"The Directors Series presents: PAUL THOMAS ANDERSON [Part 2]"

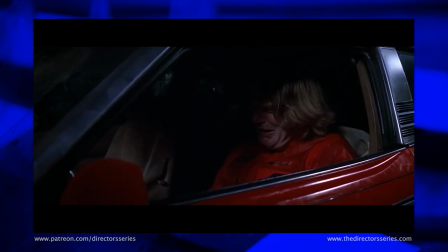4:06 Hoffman leaves behind an enduring legacy of masterful performances, one of which is found in Boogie Nights is Scotty J,
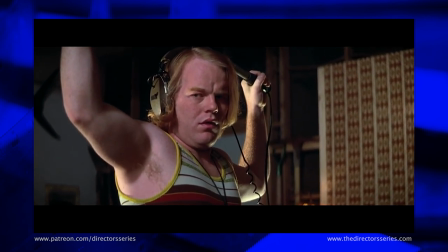4:13 a sexually confused and awkward boom operator who carries an unrequited torch for Dirk.
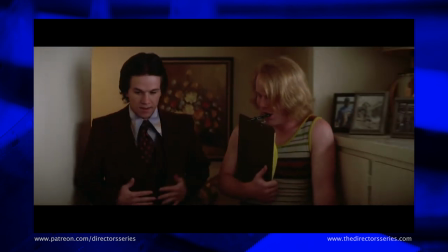4:17 Boogie Nights is the work of a young ambitious filmmaker with bottomless reserves of zeal and talent.
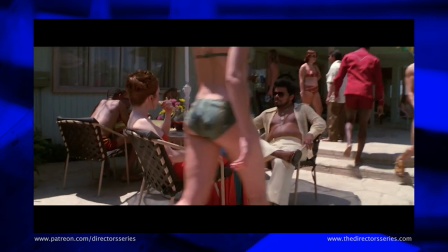4:23 The tone is a distinctive blend of the multiple perspective affectations of Robert Altman and the volatile kinetic energy of Martin Scorsese and Jonathan Demme.
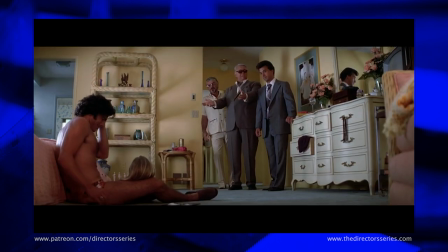4:32 Hard eight cinematographer Robert Ellsworth returns to shoot the film in the true anamorphic aspect ratio of 235 to
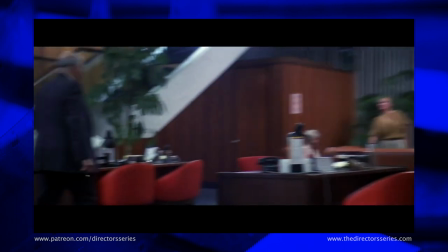4:38 one achieved this time via actual anamorphic lenses and not a workaround like Anderson and Ellsworth had done for hard eight.
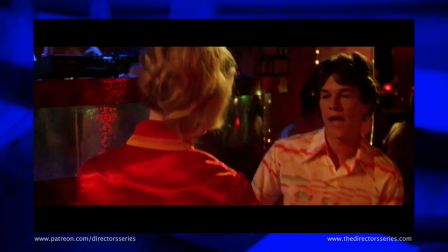4:46 Bobsy and Becky's authentic period production design never reads as over the top and kitschy, instead popping from the frame an appropriate blast of psychedelic color.
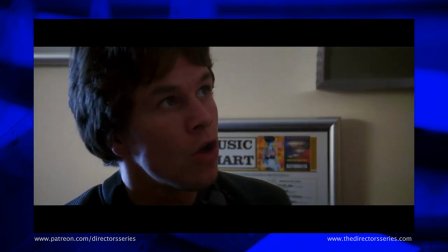4:54 The brilliant performances and Anderson's bold narrative are aided by a constantly moving camera that glides through the various scenes like an unstoppable roller coaster.
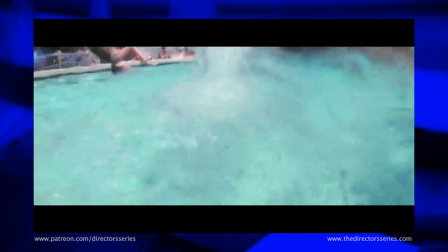5:03 Even from an early age, Anderson has utilized the camera more confidently and audaciously than any of his peers,
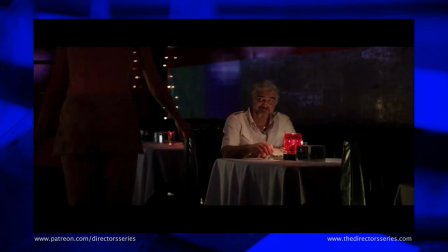5:09 effortlessly mixing Steadicam, dolly and handheld shots into a coherent whole.
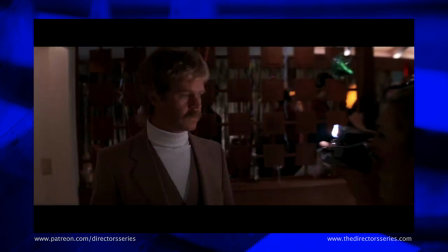5:14 Anderson's use of the Steadicam in particular is worth noting, choosing to cover many of the scenes in long traveling shots.
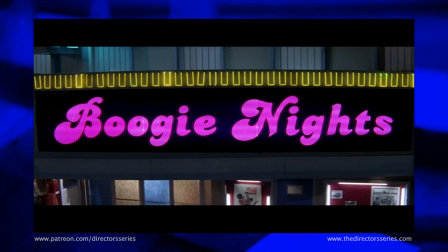5:21 Most notable this is Boogie Nights opening shot.
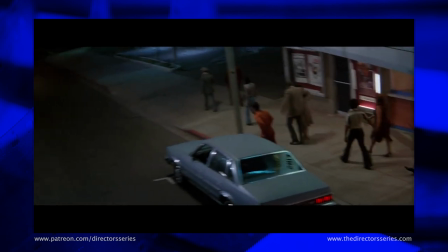5:24 We start on a neon marquee flashing the film's title and then crane down to reveal a lively street scene that establishes both the setting and the time period.
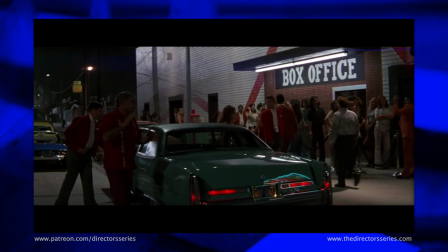5:33 Then without skipping a beat, the camera operator steps off his platform on the crane and then enters Guzman's nightclub as Anderson introduces us
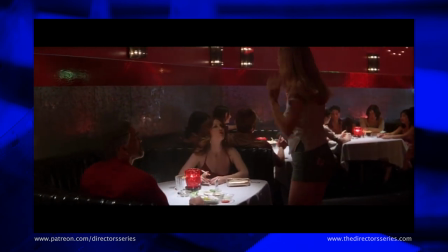5:40 to all the major players of the story in one unbroken take. a la Altman's iconic opening to the player.
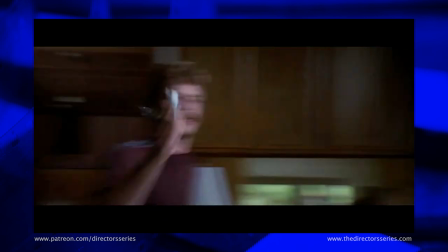5:47 Of course, all his virtuoso camera work wouldn't be nearly as effective without editor Dylan Tichenor to stitch it all together.
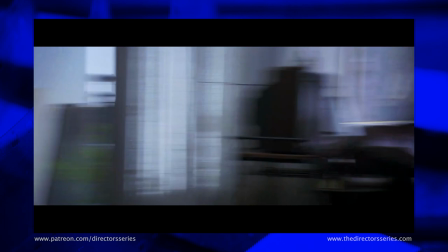5:54 The film runs nearly three hours long, but it feels half that length thanks to Tichenor's breathless pacing and exuberant sense of energy.
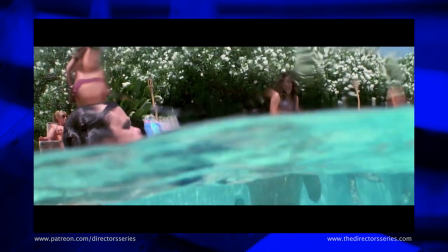6:03 A major commercial selling point of Boogie Nights was the music,
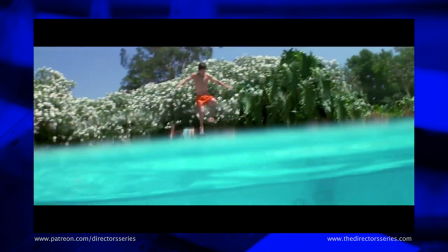6:06 specifically the glutt of 1970s and 80s pop hits that likely moved more copies of the soundtrack city than the actual film itself.
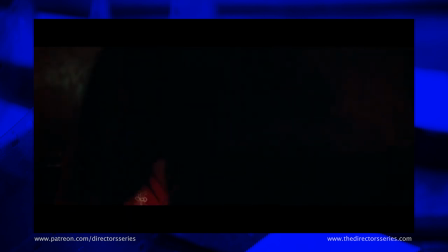6:13 Anderson's ear for music is spot on using several well known cues and interesting ways that sell the authenticity of the character.
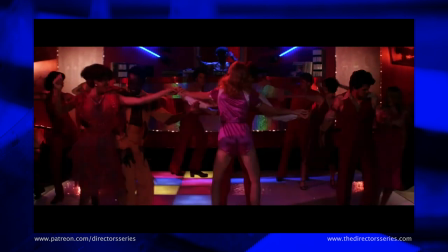6:20 The characteristic indulgence of the era is reflected in the glitzy needle drops, oftentimes creating an association between song and picture that becomes forever joined in the mind.
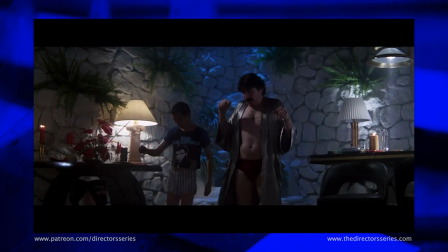6:28 One instance of this is a scene where Alfred Molina's drug dealer character sings along to Rick Springfield's Jessie's girl during a particularly
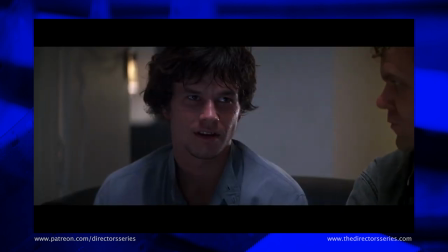6:34 foreboding business exchange is an unbearably tense sequence and a masterclass in direction even without the music.
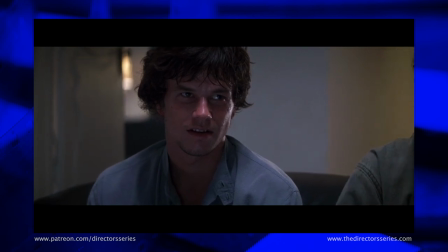6:41 But its inclusion transforms the scene into a truly transcendent moment.
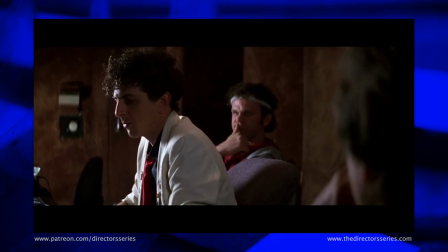6:45 For the score, Anderson recruits Hard Eight's Michael Penn, who bases his musical palette around an inspired conceit, a circus.
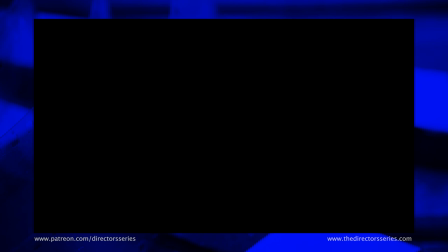6:56 The film opens against black with a somber dirge that sounds like a sad clown flailing around under the big top,
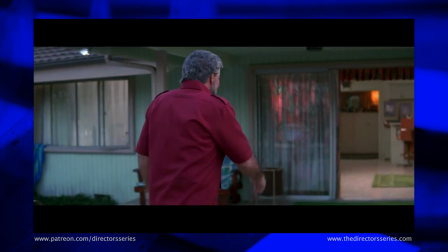7:02 a theme that reprises itself later on as a motif signifying Jack Horner's his little family unit.
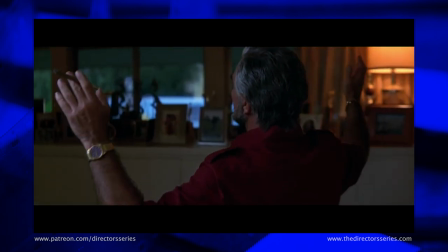7:07 The strange carnivalesque nature of Penn score reflects Anderson's bizarre yet touching display of humanity
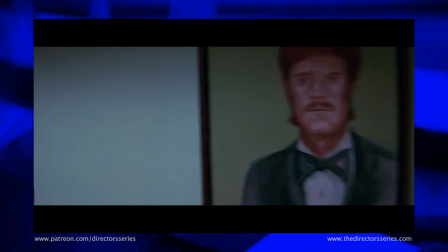7:12 while highlighting the hidden similarities between two decidedly different performance based occupations.
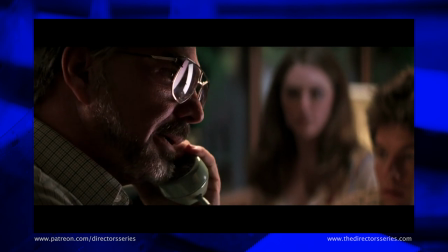7:20 Several of Anderson's thematic preoccupations are present here, coalescing into an identifiable set of troops.
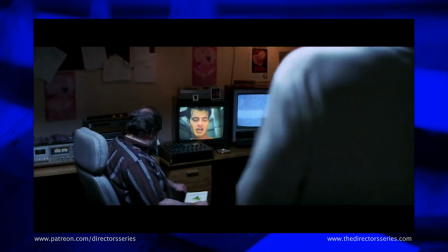7:26 As a member of the first generation to come up under the rise of video, Anderson's incorporation of the medium is more involved in any other filmmaker of his ilk.
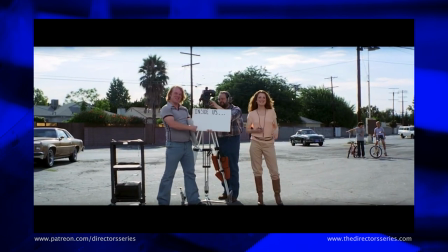7:34 In Boogie Nights, the arrival of the video format itself becomes a major plot point,
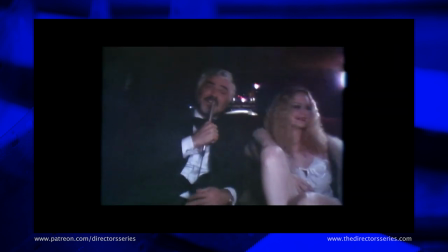7:38 throwing the porn industry into a state of massive flux and becoming a fulcrum for conflict between Reynolds and Hall's characters.
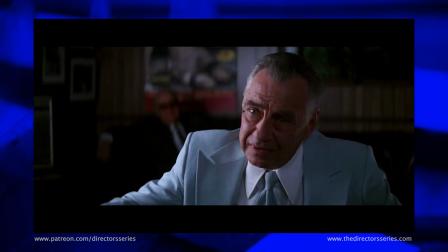7:44 Videotape highlights these two characters as ideological opposites,
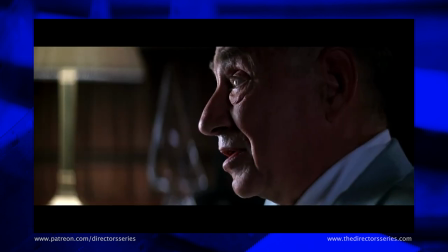7:48 fighting a war that pits economics versus artistry, a conflict that can be argued to encapsulate the film industry as a whole.
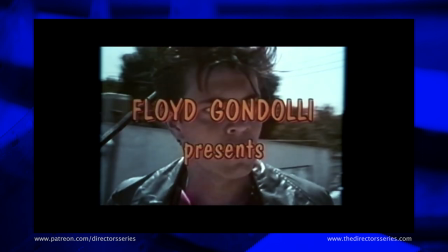7:54 To the characters of Boogie Nights, video is a harbinger of doom and betrayal.
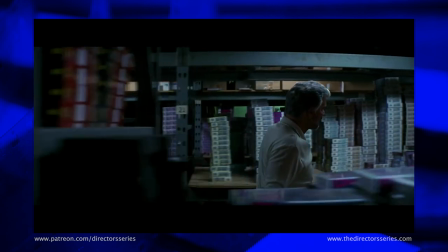7:58 Its arrival coincides with the fall of Dirk Diggler and Jack Horner, the fallout on the professional and personal lives as being akin to a devastating meteor or a nuclear bomb.
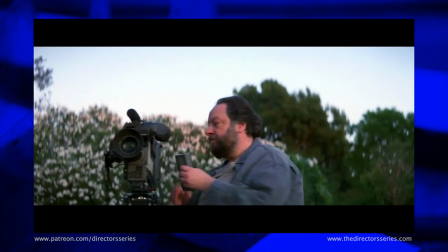8:07 Boogie Nights shows remarkable prescience in his insights into videos role in the motion picture medium.
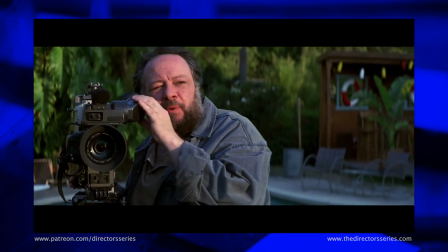8:12 We're still having the film versus video argument today.